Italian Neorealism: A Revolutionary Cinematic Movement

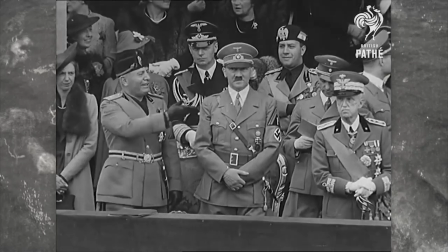[0:04]
Under his fascist reign from 1922 to 1943,
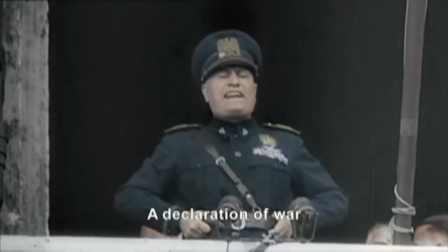[0:09]
Benito Mussolini used cinema as a propaganda tool and heavily censored the industry.
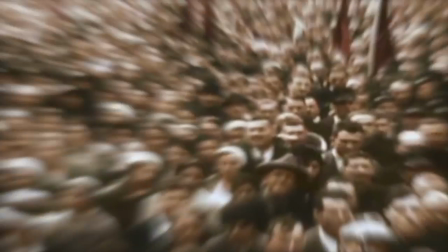[0:13]
After the Second World War, Italian cinema entered its golden period, known as neorealism.
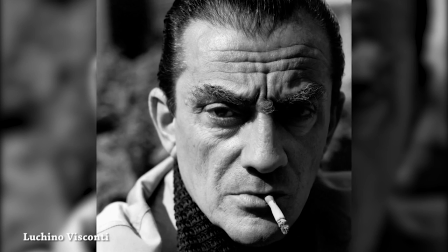[0:19]
Directors like Roberto Rossellini, Vittorio Di Sica, Lucino Visconti, and others said stories around the lower working class,
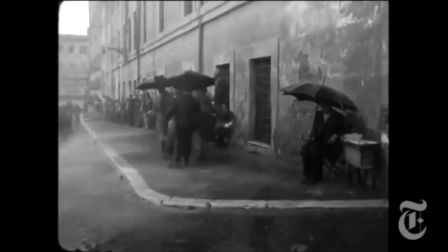[0:26]
showing some of the more economic and moral conditions of post-war Italy. While the main film studio in Italy, Cinecita, was damaged during the war,
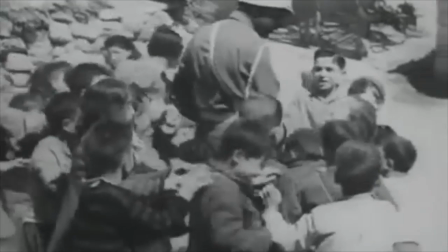[0:35]
directors went to film in the streets, giving their audience a more authentic view of life in Italy.
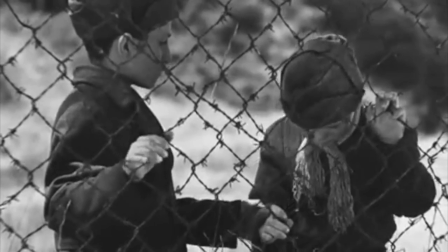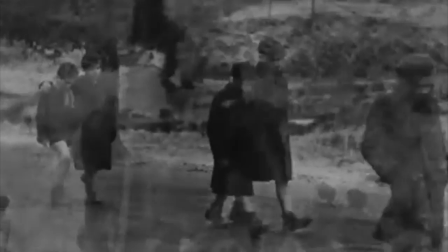[0:47]
Neorealist films often feature children as a symbol of hope for the future.
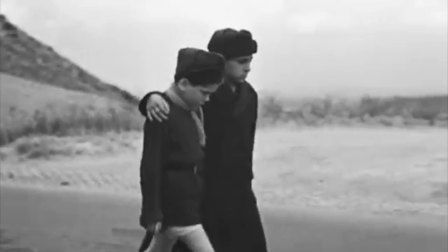[0:52]
Perhaps the most famous example is the Children's Resistance Group in Rome Open City,
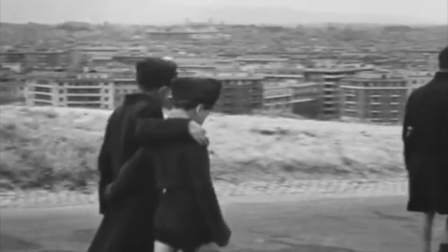[0:56]
seen here as they walk off into the distance, signifying that they will carry on the fight towards a better future.
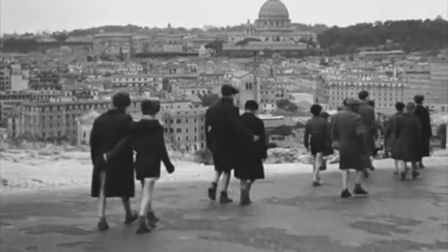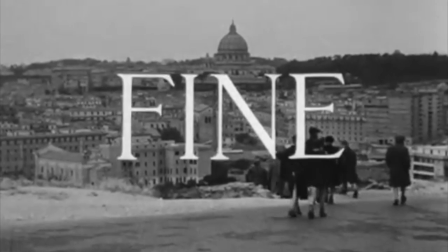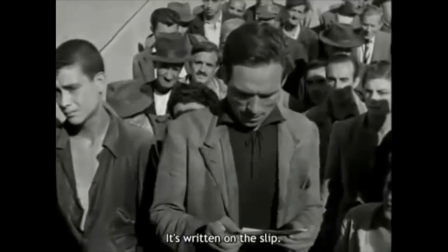[1:12]
Perhaps the most famous neorealist film, Bicycle Thieves by Victoria De Sica, employs non-perfectional actors to perfection.
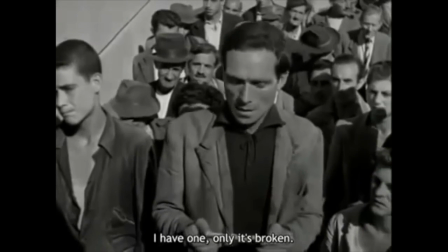[1:20]
Lamberto Maggiurani, who plays the main character, Antonio Ricci, was a worker in a steel factory.
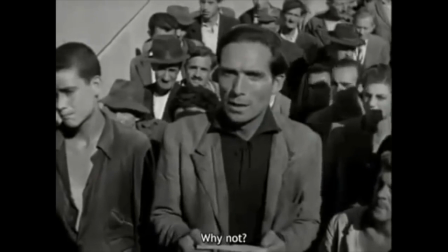[1:27]
Producer David Selznick originally wanted Cary Grant to play the lead role,
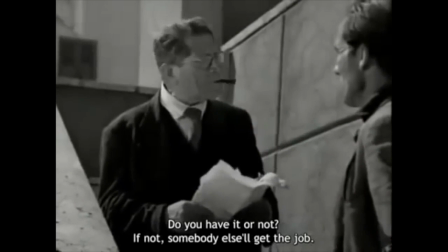[1:31]
but it is quite clear that the film would be radically different if a Hollywood star tried to play a struggling lower-class Italian worker.
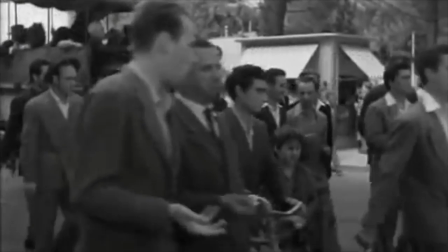[1:39]
It is also important to note that the title of the film, La Dere di Biciclette, is plural.
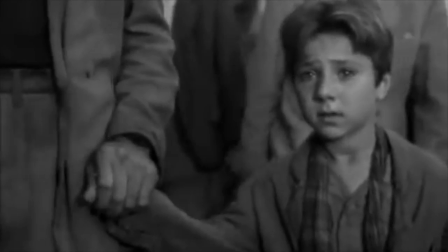[1:45]
Although sometimes the translation is wrongly stated as, The Bicycle Thief, the plural is an important distinction.
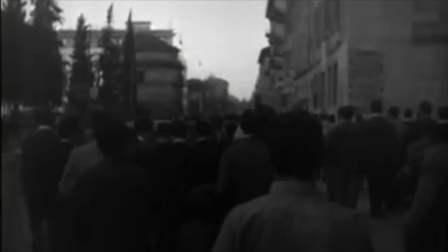[1:51]
It signifies that it is not simply one bike stolen, but a set of systemic issues in which society propels people to do things they think benefit them,
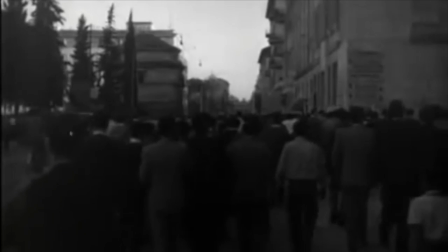[1:59]
but are in fact destructive to both themselves and society.
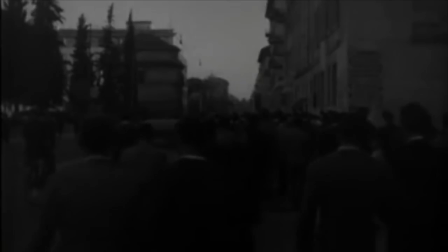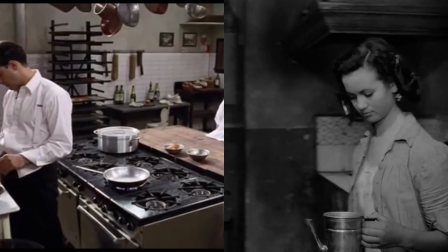[2:09]
Here, side by side, are scenes from Big Night on the left and Umberto D on the right.
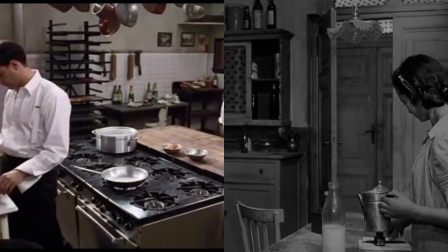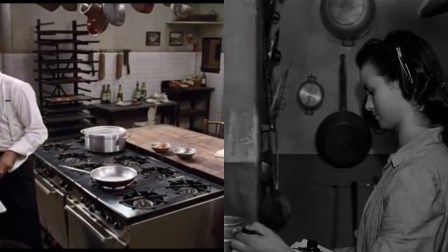[2:20]
Notice how we are simply shown their morning routines by just letting the camera roll, what Cesare Zavattini called real time.
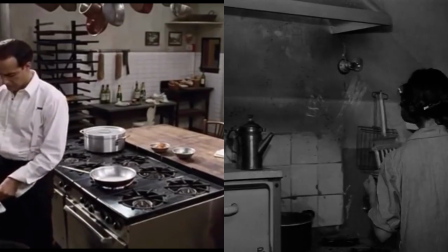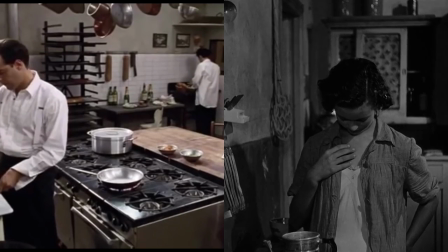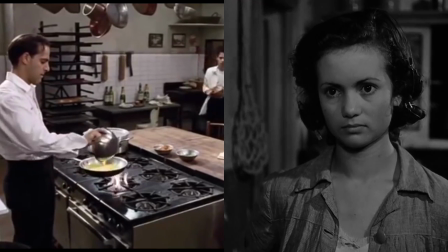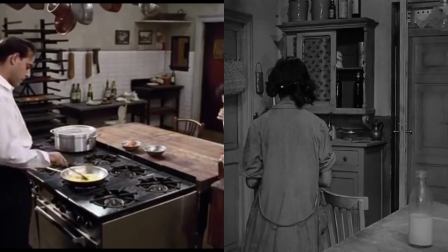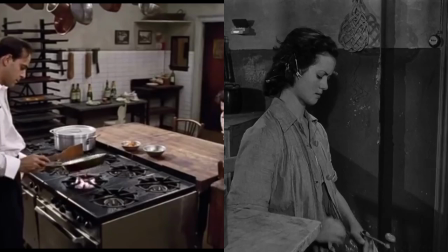[3:08]
I would even argue that the scene from Big Night filmed in 1996 has more neo-realist qualities than the scene from Umberto D. The camera never cuts,
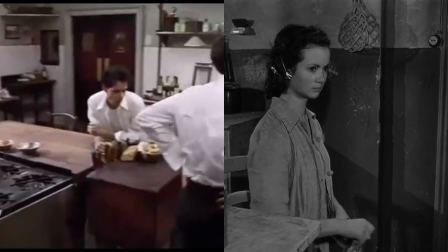[3:16]
it is just one long take, and there is no music giving us a more authentic feel.
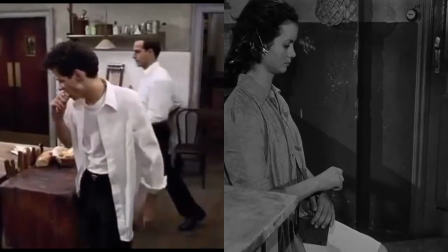In an interview with Charlie Rose, famed American film director Martin Scorsese discusses how Federico Fellini's 1953 picture Evitalone influences production of Mean Streets exactly 20 years later, as well as Goodfellas. And I went and looked at the film and I began to realize that I was aiming towards making pictures about my friends and myself anyway, but that was it. When I finally saw Evitalone, I said, Well, that's the only way. You were confirmed in your own instincts. Absolutely. I mean, if he could do it about Rimini, I could do it about Elizabeth Street. Yeah. And also, Evie Tilloni finds its way into Goodfellas, too. Yes. They introduce the characters the same way. There's lots of new techniques used.